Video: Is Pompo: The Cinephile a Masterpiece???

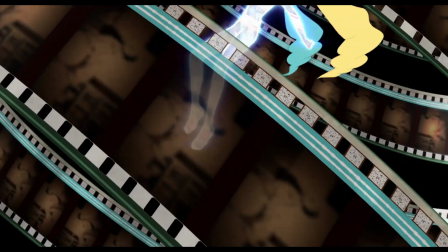It's very rare that you watch a film that embodies so much of your passions but also presents it in a way to make it feel like the movie was made just for you.
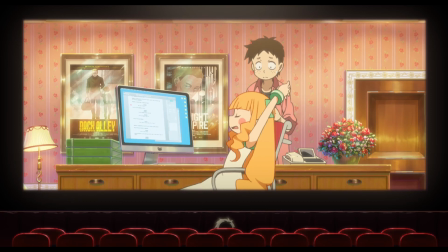That's the exact experience I had while watching Pompo the cinephile.
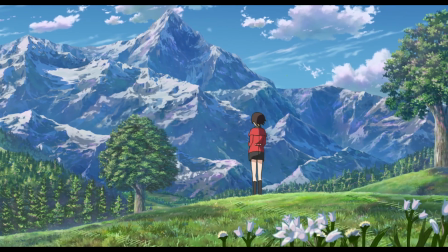I was pulled in by its amazing animation and never let go from a story about filmmaking and the love of cinema. as someone who's always wanted to be a filmmaker
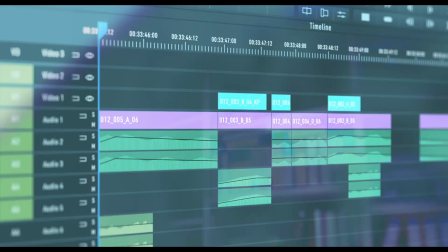pompo struck a special chord my heart making it an experience I've never really had before the film opens with a film reel rolling
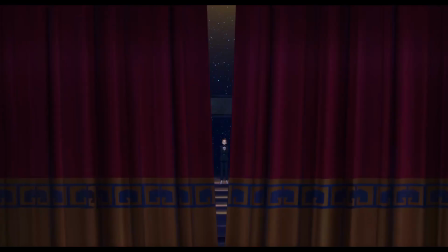through showing you some quick cuts of pieces of the film later down the timeline and we cut to a woman singing at the film's Oscar equivalent award show
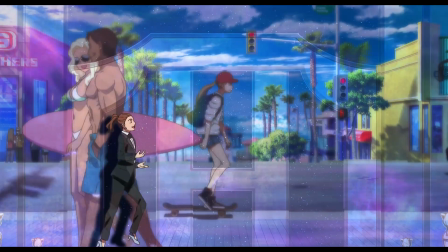as the opening song talks about the film industry in the world that the film takes place in Nollywood we get character introductions like opening film
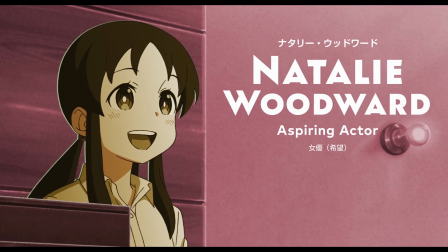credits and this song is straight fire
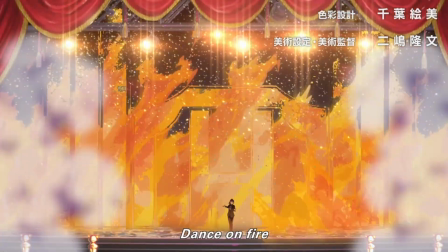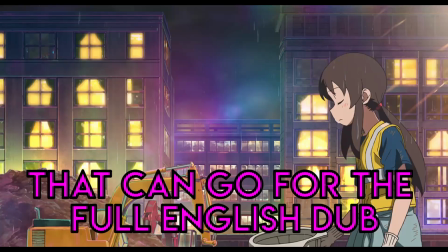The English version's pretty terrible though.
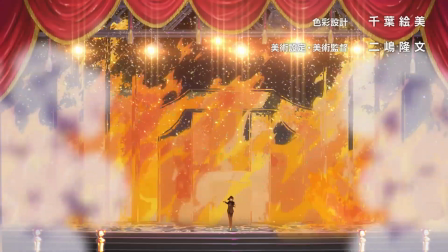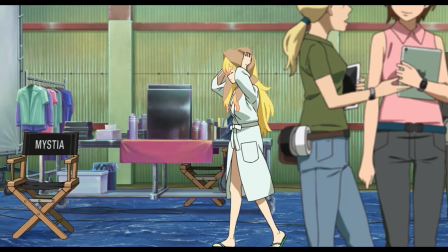After the intro song that's reminiscent of a musical, we cut to Gene our main character as a production assistant working on a busy set.
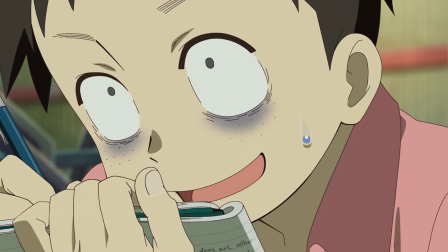Once he gets a break he begins taking notes of everything happening in his surroundings and immediately you know how obsessive he is to learn every aspect of filmmaking.
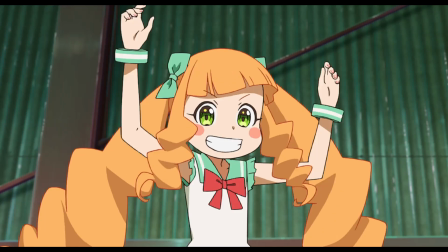At this point he's been working for a year under Pompo, the young granddaughter of a legendary film producer who's made quite a name for herself currently at this point in
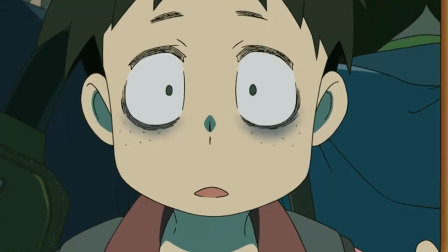her career she only produces B movies but one day jeans taking a bus to work when he sees a girl running down the
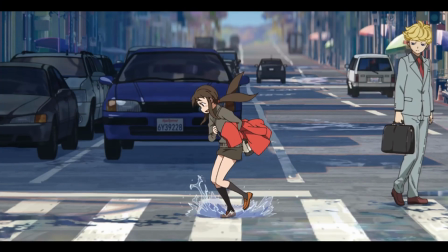street and we get one of my favorite scenes of the entire film showcasing that he sees certain moments in the world through camera lenses as he has a natural eye
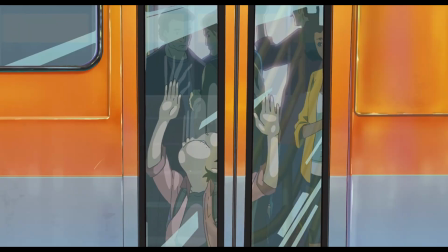for film this vision also makes him missus stop on the bus adding to his awkward clumsy nature we transition to Jean arriving late
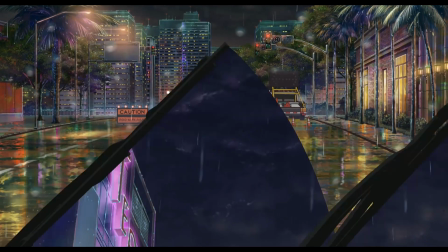to the audition where the girl he saw earlier is leaving with her spirit crushed I love the transitions in this film it honestly probably has some of my favorite scene transitions of all time.
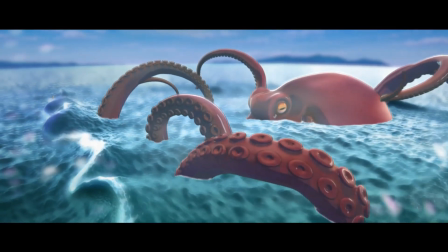They head to the screening room to see Marine, which was the film they were working on at the beginning of the movie. And honestly, I would totally watch this if it was a real movie.
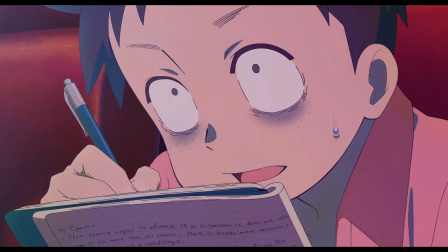Again, Gene is taking notes during the film, gushing in his head about how Pompo is just a film genius.
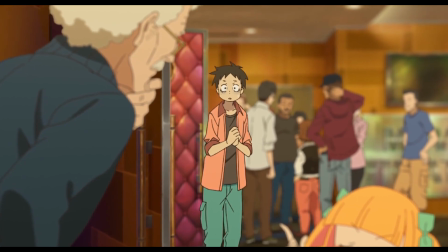After the screening, Gene sees Pompo's legendary grandfather and asks him, what is the secret to making a great film?
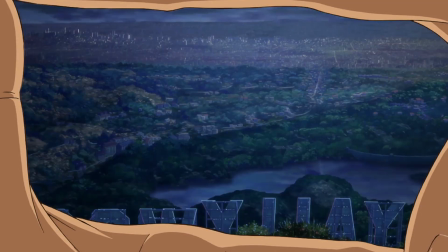To which he replies, you need a sharp eye for visuals, from actors to capturing the world, to which he Gene if he wants to make a movie.
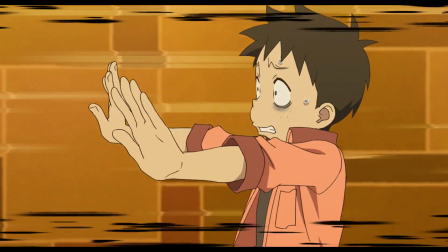Gene replies in a panic that not in his wildest dreams he ever would.
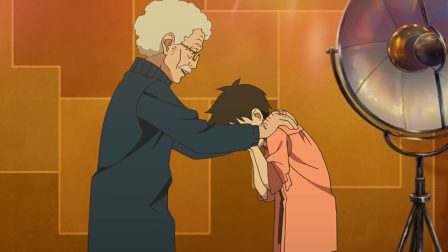Peterson, Pompo's grandfather, comforts him by saying Pompo chose him for a reason because she can see something in him.
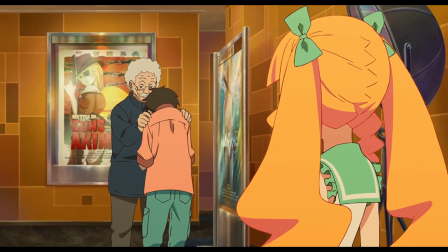After finding his notebook in the theater, Pompo sees him talking to her grandfather and she decides to have Gene make a 15 second trailer for Meereen.
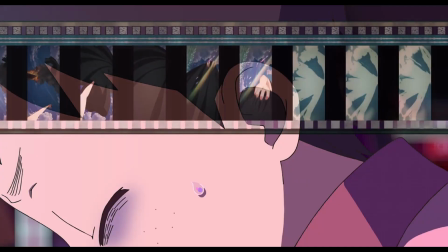She ramps up the pressure on him as he begins to edit. The way the film chooses to present film editing and its animation is absolutely
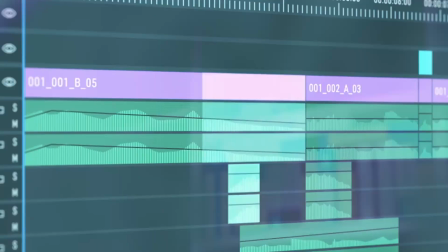breathtaking and extremely truthful to someone who just loves to video edit using a sword
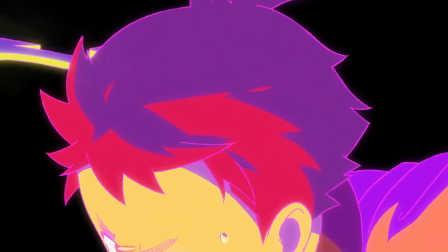to visualize digital film splicing symbolizing how old methods and standards have morphed into the current digital standards of today is something that is wildly imaginative
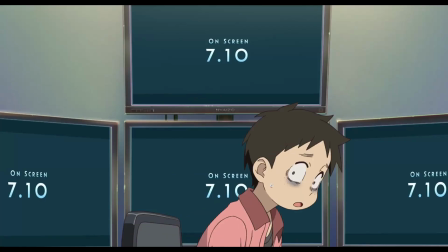and kind of simple at the same time it's awesome after finishing the 15 seconds short which pompo and marine's director enjoyed gene questions
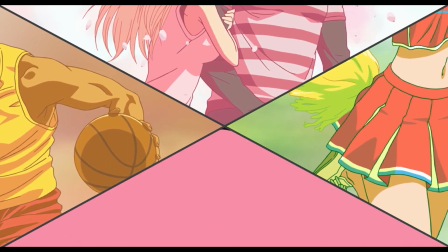why she picked him she basically tells him that he has no sparkle in his eye claiming that most talent comes from people who run away from reality to create their
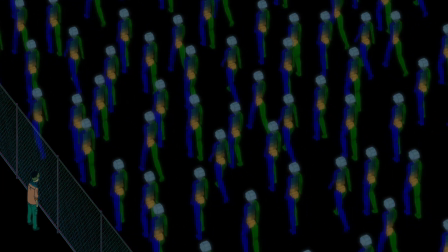own their drive to escape from their day-to-day that mental or emotional turmoil is what drives creativity to which Jean wears on his face in the film even
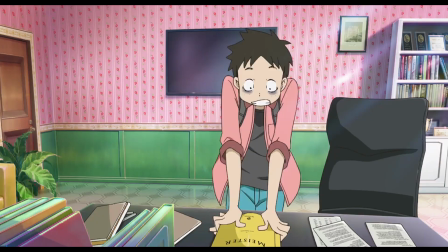having gray eyes with grayish purplish bags underneath them the next day Jean returns to find the script for Meister written by pompo love the
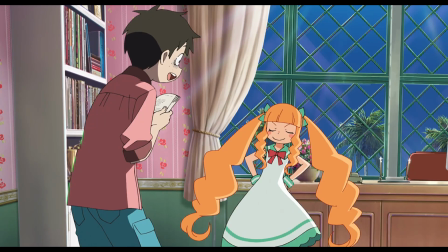taxi driver phone screen here when pompo returns she asked Jean what he thought of the script to
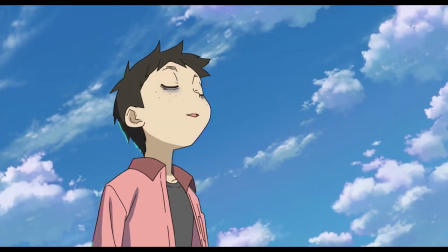which he begins a deep analysis and summarizing in a very visual sense you can tell
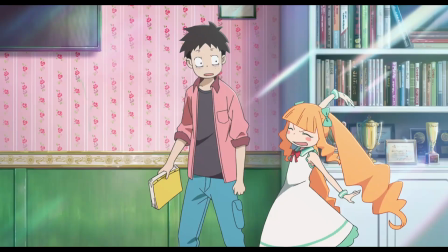pompo is pleased with every answer because she has Jean direct the film
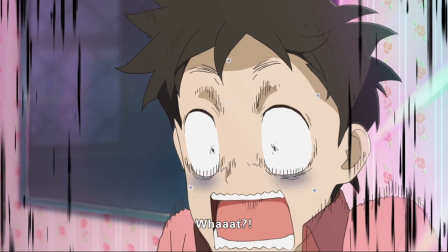that's pretty much the first 20 minutes of
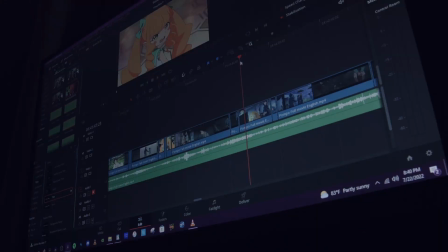the film and where I'm gonna stop spoiling the film I thought it was necessary to talk about the setup of the film to be able to talk about the back
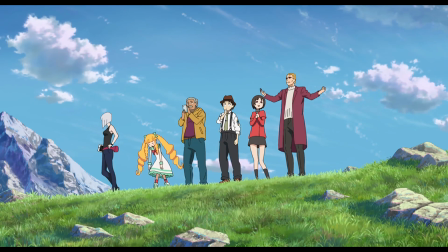end without spoiling the film from here on out it's pretty much Jean pompo and the group making the film in two different arcs
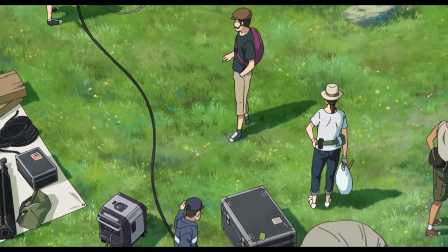the first arc being the actual filmmaking process which presents moments of creative teamwork the hard work going into making a film and what feels like an
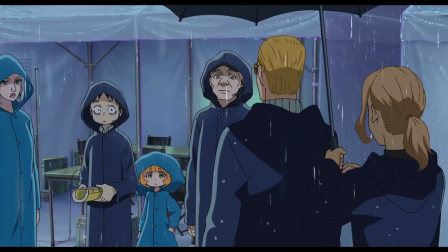accurate representation if be it a bit cheerful of being on a set using moments of nature in studio setting to capture tones and character moments that were
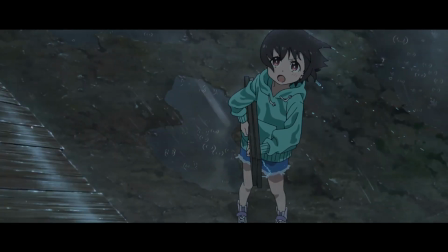spontaneous and during the segment you really get to capture gene coming into his own and finding his confidence and finally being able to express
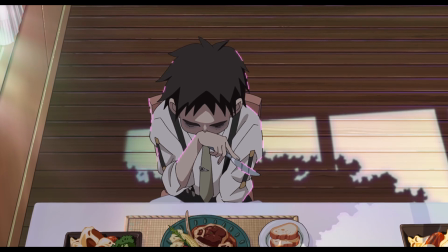himself he finally gets to be a part of that creative process of his passion we also get to spend some time with Natalie an inspiring actress who pompo cast
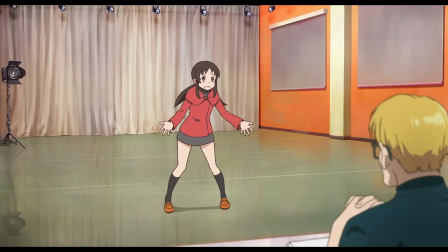as a lead and Meister we get a small montage segment with her as she struggles from audition to rejection and finally getting her big break in what pressures and hard work it takes.
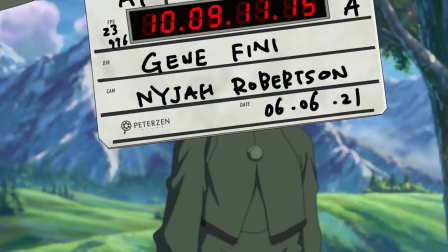Another thing I really loved is how the film presents the film in the film Meister by changing the animation and presentation.
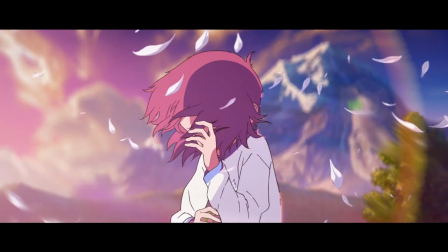Changing the letterboxing, harshing character lines and using bolder colors and lighting to make it stand out from the rest of the film.
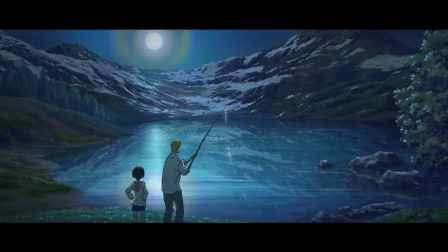Everything in the film's presentation feels so meticulous and purposeful.
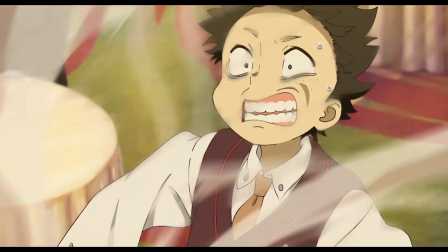Even when Gene meets Martin Braddock who's reminiscent of Marlon Brando, Gene is literally blew back by his star power.
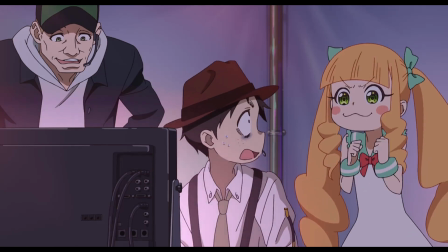There's so much attention to detail that even on multiple watches there's something new to see, a new connection to make,
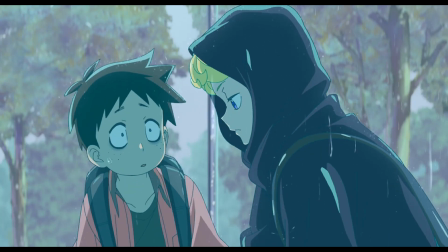or maybe an easter egg that's just a flash in the pan without making a note to it that makes a film like this so much fun to watch.
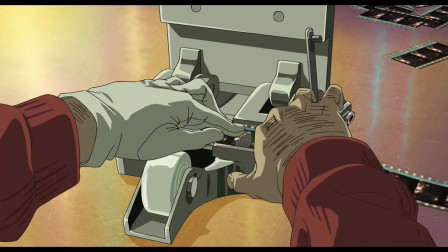The last real act of the film is the editing process and finding the film within what they filmed.
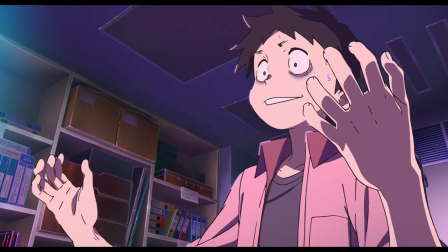How Gene's obsession and passion fuels restless nights to find his vision of the film to also find who he's making the film for.
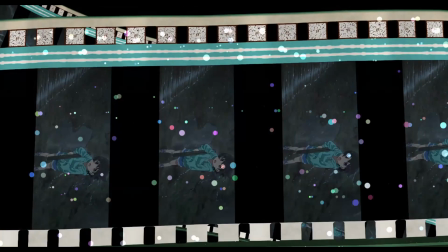I love this section of the film. They say when you make a film, you really make multiple films.
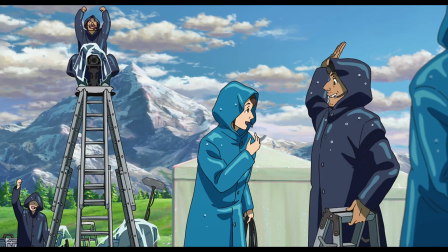You make the film you write, you make the film you shoot, and you make the film you edit.
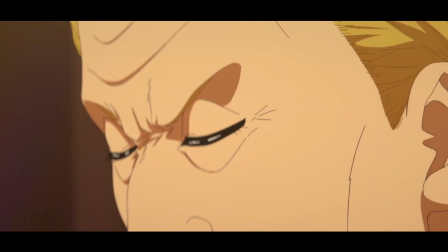And the film really presents this philosophy, which is showcased as Gene deletes scenes and starts over trying to piece together this puzzle.
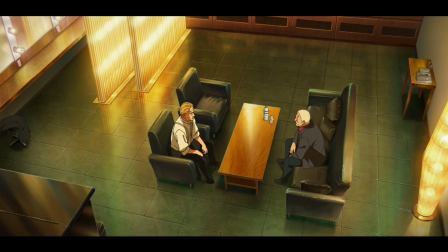I love the exposition here to convey why Gene is making the decisions he's making.
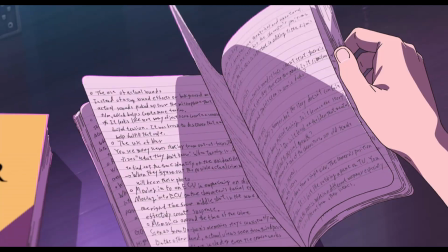How he second guesses himself and how those changes affect the tone, character, and composition of the scene.
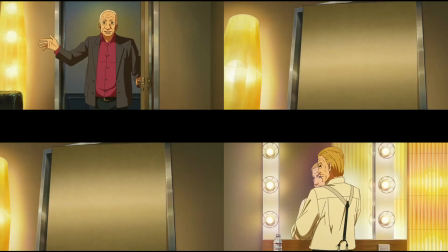This section of the film is also where Gene really finds his creative stride and confidence as an artist as he wants to stay true to his vision as
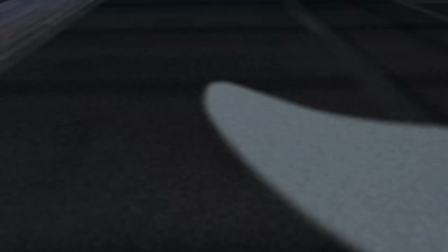Jean is cutting the film you can also see the parallel lines drawn between Jean the story of the film Meister and the films main character
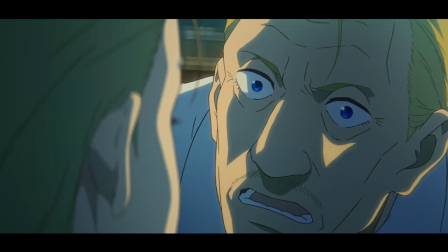D'Albert as art imitates life Jean really finds himself within this
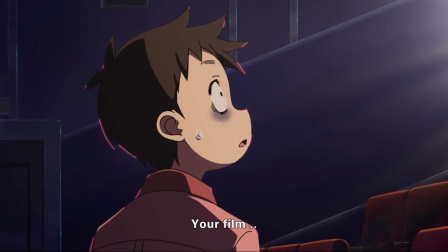movie I
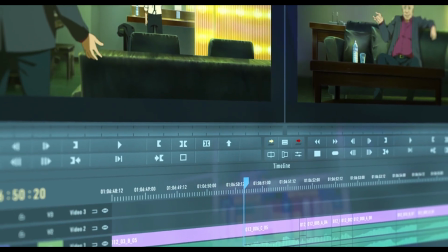went into pompo with about the expectation that it looks enjoyable and that I'm a sucker for anime or movies about the filmmaking process,
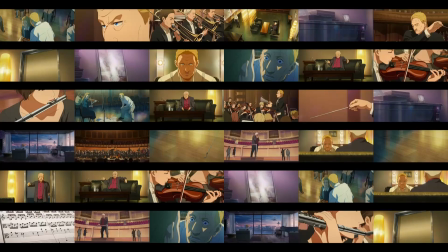but I was completely floored by Pompo the cinephile. The way the film visualizes the mood, mental state, and the process of not only filmmaking,
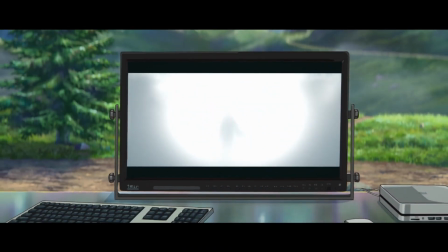but also artistic expression, is honestly what impressed me the most.
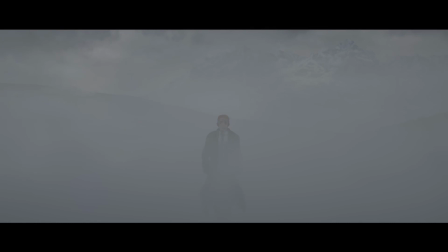Everything about this film on a presentation side blew me away, and connected me with Gene and the emotional beats of the film that most films rarely do.
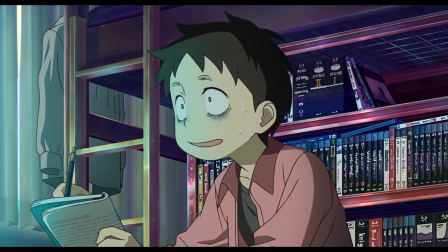Even a scene where Gene is just sitting watching a movie with a wall of movies behind him, it's just very easy for me to connect with that character.
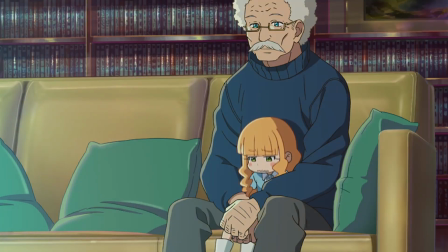I also love the fact that the film presents the idea that Pompo believes the perfect run time for a movie is 90 minutes due to her childhood upbringing,
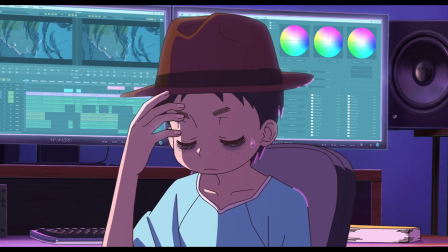and Jean cutting Meister to be 90 minutes to the actual movie itself rolling credits at 90 minutes,
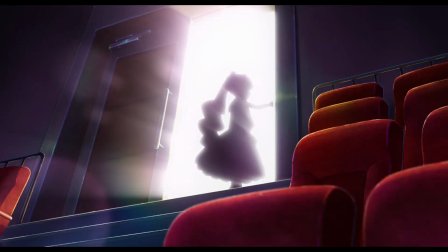which also feels like a call to Pompo not sticking around for credits after movies in the movie, which feels like a rabbit hole conspiracy theory that just kind of blows my mind.
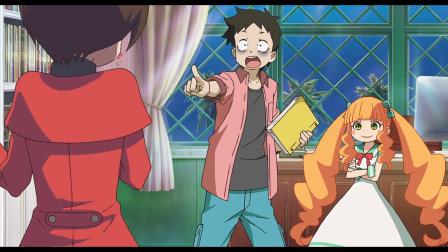Jean, Pompo, and Natalie are all deeply rich characters with developed backstories and history, Gene having the largest arc and character growth,
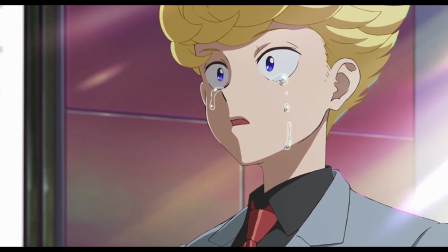but even some of the side characters can have small arcs and development That makes the world of Nollywood
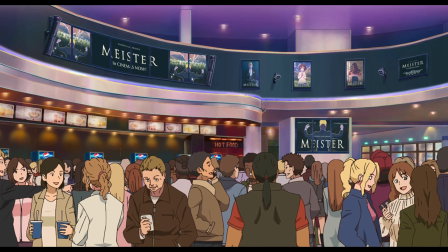feel lived in and wide It's cheerful and hopeful tone the discovery artistic expression
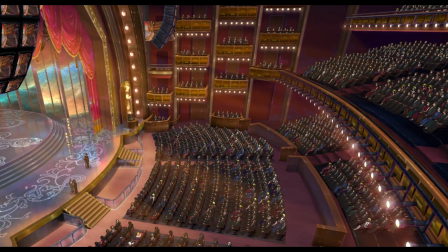and the capturing of creativity carries a triumphant feel-good tone That will easily put pompo in my list to pick me up films This is one of those films.
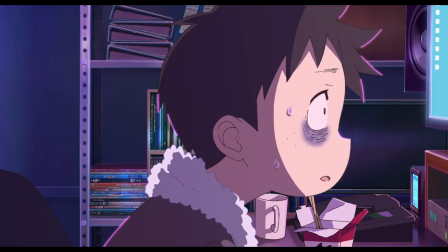I could easily spend hours talking about every minute detail and decision in the film Maybe I'm thinking too far into certain segments and moments But
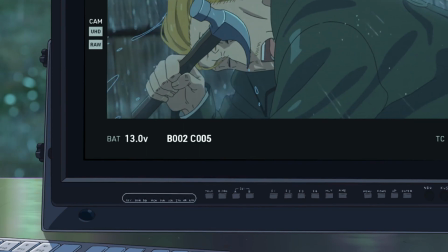that's what makes a film like this so much fun for me As a cinephile myself and someone who wants to be a filmmaker with a heavy preference on
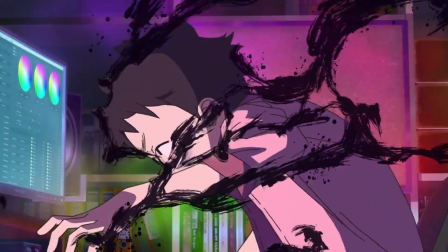video editing, this is a rare occasion where a film felt like it was made for me and I absolutely loved it.